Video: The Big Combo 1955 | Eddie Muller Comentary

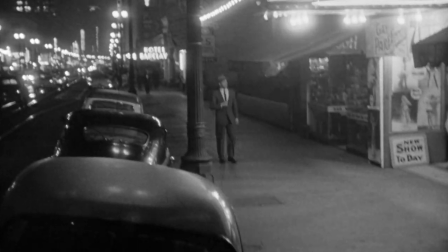Interestingly, except for the footage under the title sequence,
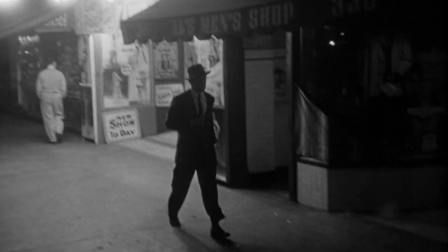the first time we get a genuine city exterior is this pickup shot of Cornel Wilde on a street in downtown Los Angeles.
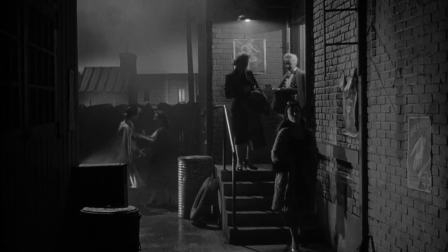And when they cut to him entering the alley beside the burlesque house, they didn't even try to hide the fact that this is an indoor studio set.
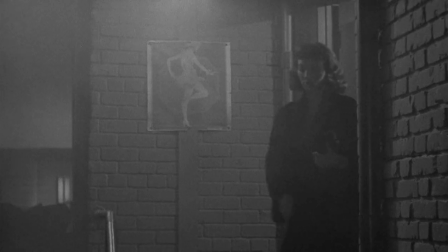In fact, the big combo was made almost entirely inside Kling Studios at La Brea and Sunset,
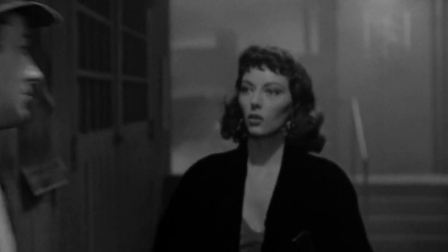which up until 1953 had been Charlie Chaplin's base of operations in Hollywood.
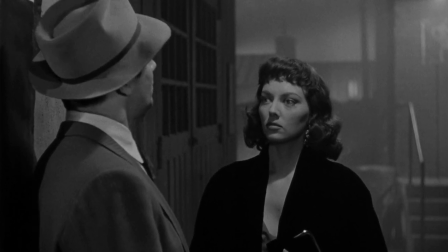When he was blacklisted and run out of the country, It was sold to a Chicago TV company that leased it out to independent productions.
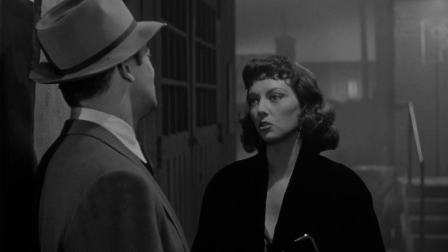Red Skelton took it over in 1958, and eventually it became the home of the Muppets, a.k.a.
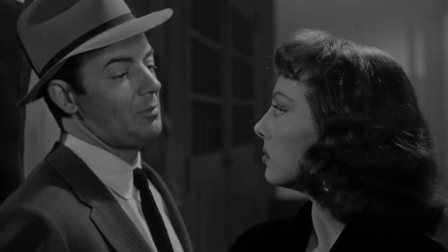Jim Henson Productions. Now, this is actress Helene Stanton playing Diamond's on-again,
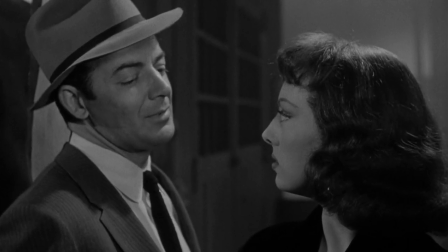off-again girlfriend, who in classic noir fashion is a burlesque dancer.
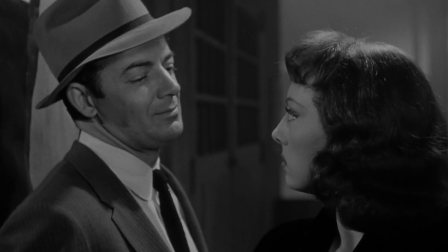I mean, really, what else could she be if you're writing a script that's an accumulation of all the noir tropes of the past 10 years.
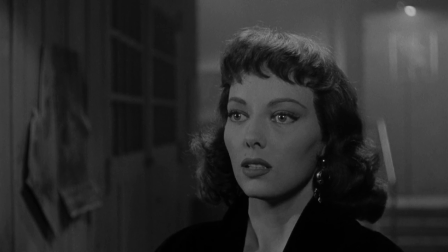I'm going to assume Rita is the character that brought Jack Palance into conflict with the producers.
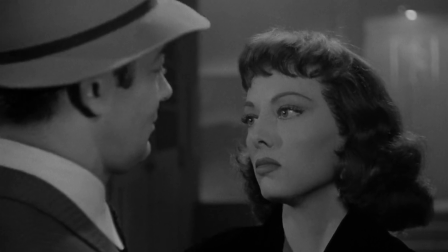He wanted his wife for this part, probably because Wilde had cast his wife in the other main role.
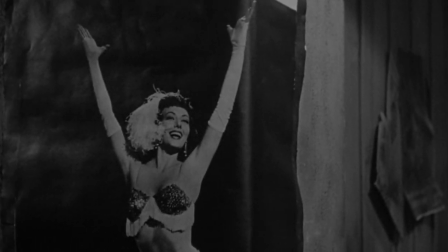But Joe Louis held out for Helene Stanton, who was already 30 years old and hadn't accumulated much of a movie career.
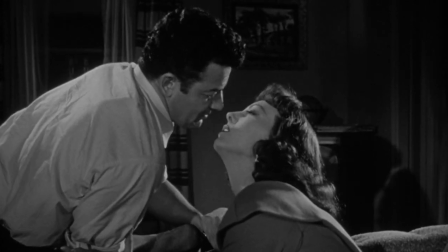But you can clearly see why he cast her. She's got a very striking look.
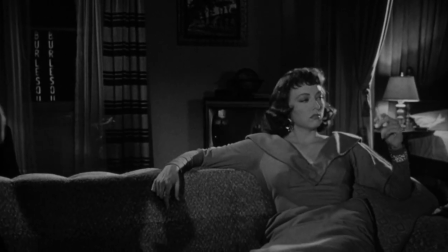Can't say anything nice without spoiling it. Why do you waste your time with a cop?
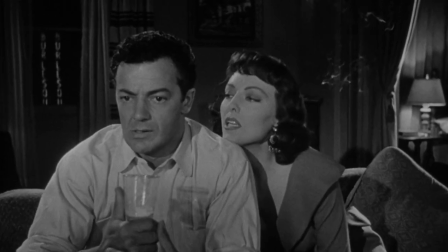Could get me a nice rich hoodlum.
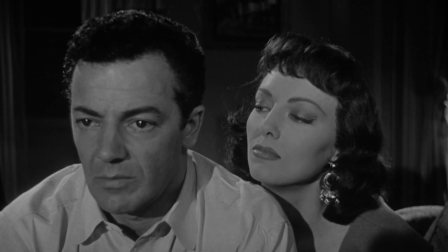Rita gets one of the few memorable lines in this movie not uttered by Mr. Brown when she says, Hoodlums, detectives.
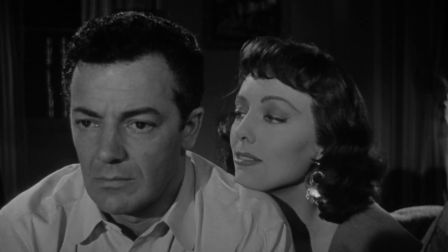Woman doesn't care how a man makes his living. Only how he makes love.
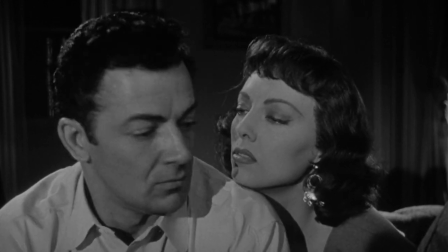Given Diamond's obsessive jealousy of Mr. Brown, I'm surprised he didn't smack Rita in the mouth for saying such a thing.
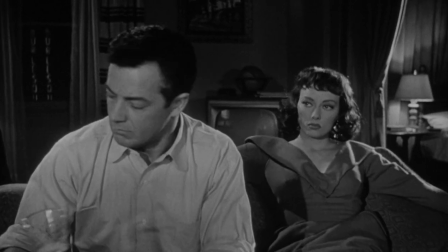It would have been in character, given how rottenly he treats women who don't instantly snap to his righteous crusade.
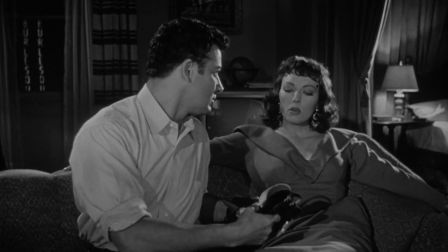Put them on for me.
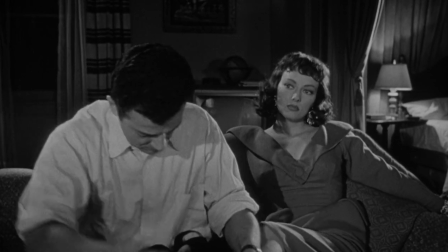Note that this is one more in a growing list of single-shot scenes, although Lewis incorporates another of his preferred techniques,
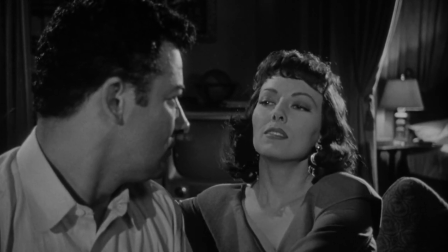tracking out and tracking in within the same shot, to ease the stasis and add some emphasis. And here we are in Susan's apartment,
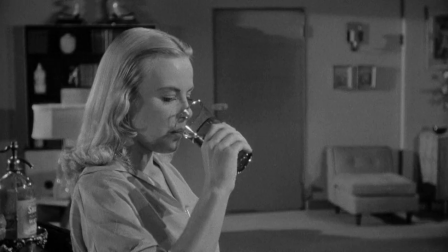bringing us to one of the most notorious bits of business in the film, and one which, at least by his account, is entirely the brainchild of Joseph Lewis.
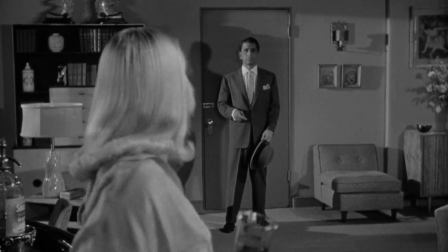Before I get into that, however, I do want to point out how differently this scene would have played with Jack Palance in the role of Mr. Brown.
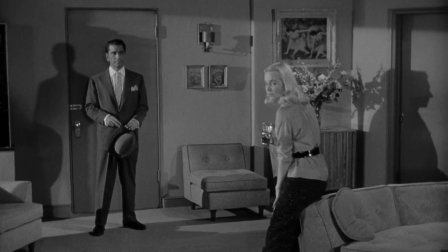Now, there's a palpable tension in the give-and-take between Conti and Wallace that hints at something complex,
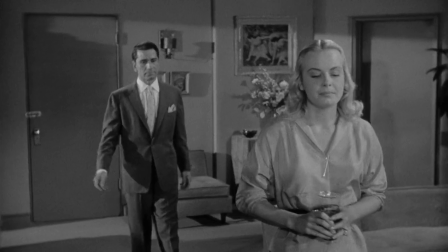perhaps even perverse, in their relationship. I don't think it would have been there with Palance, who'd have been too creepy and intimidating.
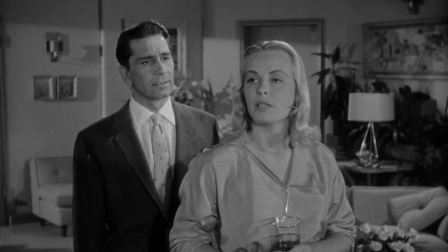Anyway, this scene apparently grew out of Lewis asking Jean Wallace to explain her character's motivation.
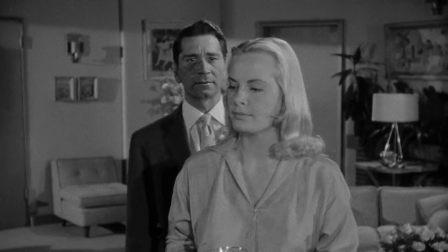Namely, why would she stick with a guy like Brown? What was she getting out of it?
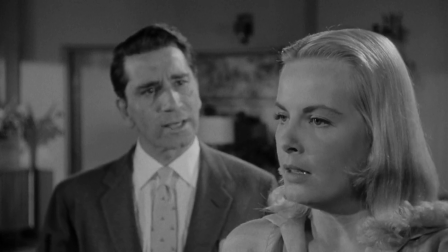And Wallace didn't really come up with a good answer, so Lewis suggested she was doing it for the precise reason Rita mentioned in the previous scene.
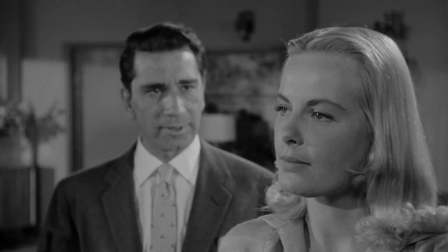The guy did things to her sexually that left her helplessly in his thrall.
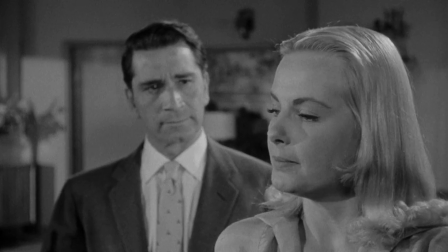Now, the way Lewis related this to Peter Bogdanovich is that he made sure Cornell Wilde was someplace else when it came time to shoot this scene.
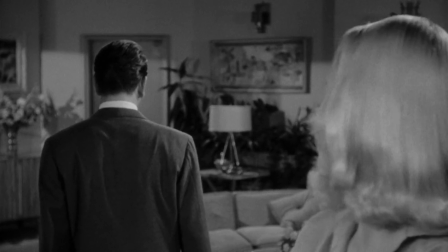Remember, Wilde was the producer, so he had a tendency to be on set even when he wasn't in a scene.